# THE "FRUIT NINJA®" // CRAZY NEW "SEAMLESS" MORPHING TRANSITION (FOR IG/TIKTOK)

So today I would like to break down a transition and a video style I have used extensively during the past year. So let's open Final Cut and I'll share my screen with you and show you how you can create this by yourself even if there's no one around to film you.
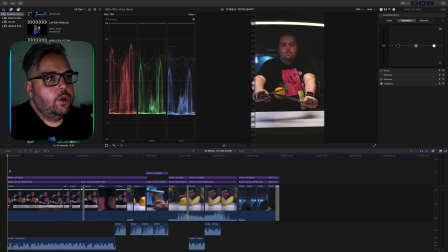0:32 We will just go through the completed video one by one.
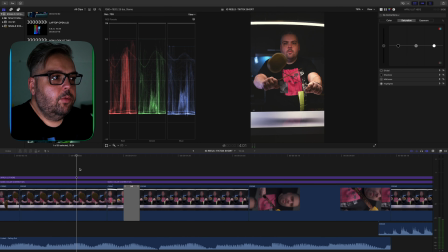0:42 As you can see here we have put a seamless transition between the first clip and the second clip so the transition name is
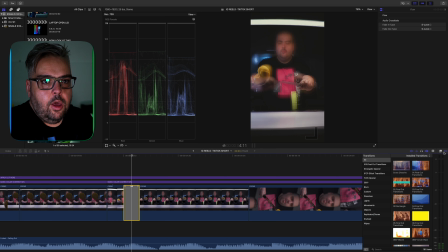0:53 a morph or a flow transition you can find it in your video editor of course i'm using final cut but i believe uh adobe premiere or and others have a similar have a similar type of transition so i can see the transition
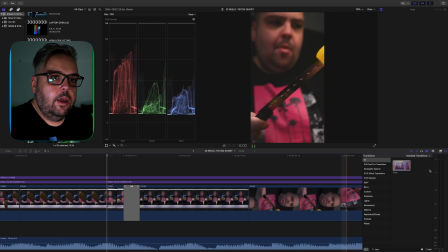1:09 name is flow and then it takes a couple of seconds to render
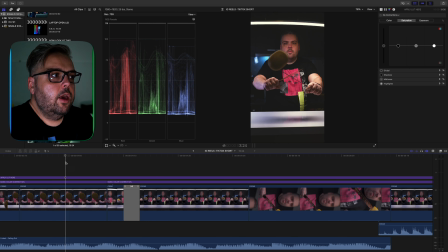1:14 and then once it's rendered between between the first scene and the second here is what you're left with moving
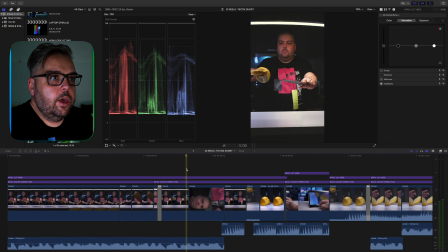1:23 on to other clips as you can see we have added we have added a separate of
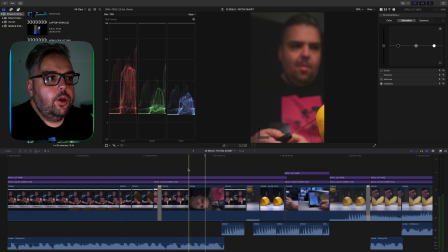1:29 different camera angles to spice up the video and make it more interesting so I have so have this scene right now when I'm where I have set up another camera or to be honest I have set up the same camera twice because I don't have I didn't have another camera while
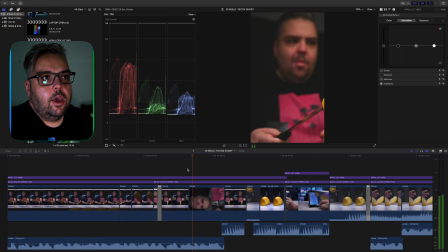1:48 I was filming this but the second camera angle is very useful to capture a different low or macro perspective for
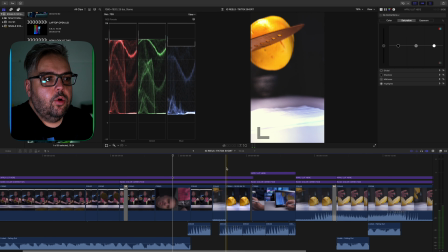1:57 your shots for example take a look at this shot we got earlier where I'm throwing the grapefruit from the knife which is already pre-cut on the table and then all recording it with a macro lens to give it another bigger perspective.
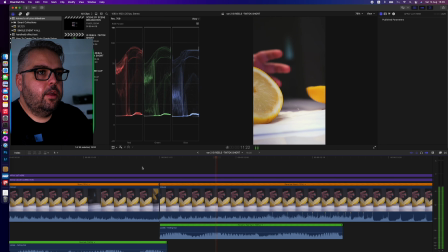2:20 So what sells this effect is the effective usage of reverse and fast motion and of course using a flow transition to speed up everything. As you can see I have activated the retime editor by selecting all clips and then clicking
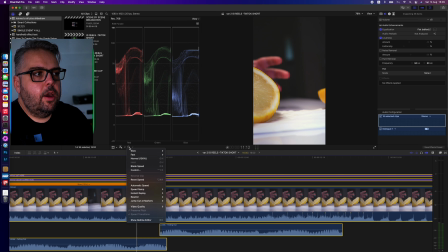2:37 on the time control and then there is height retime editor and there is show ReTime Editor.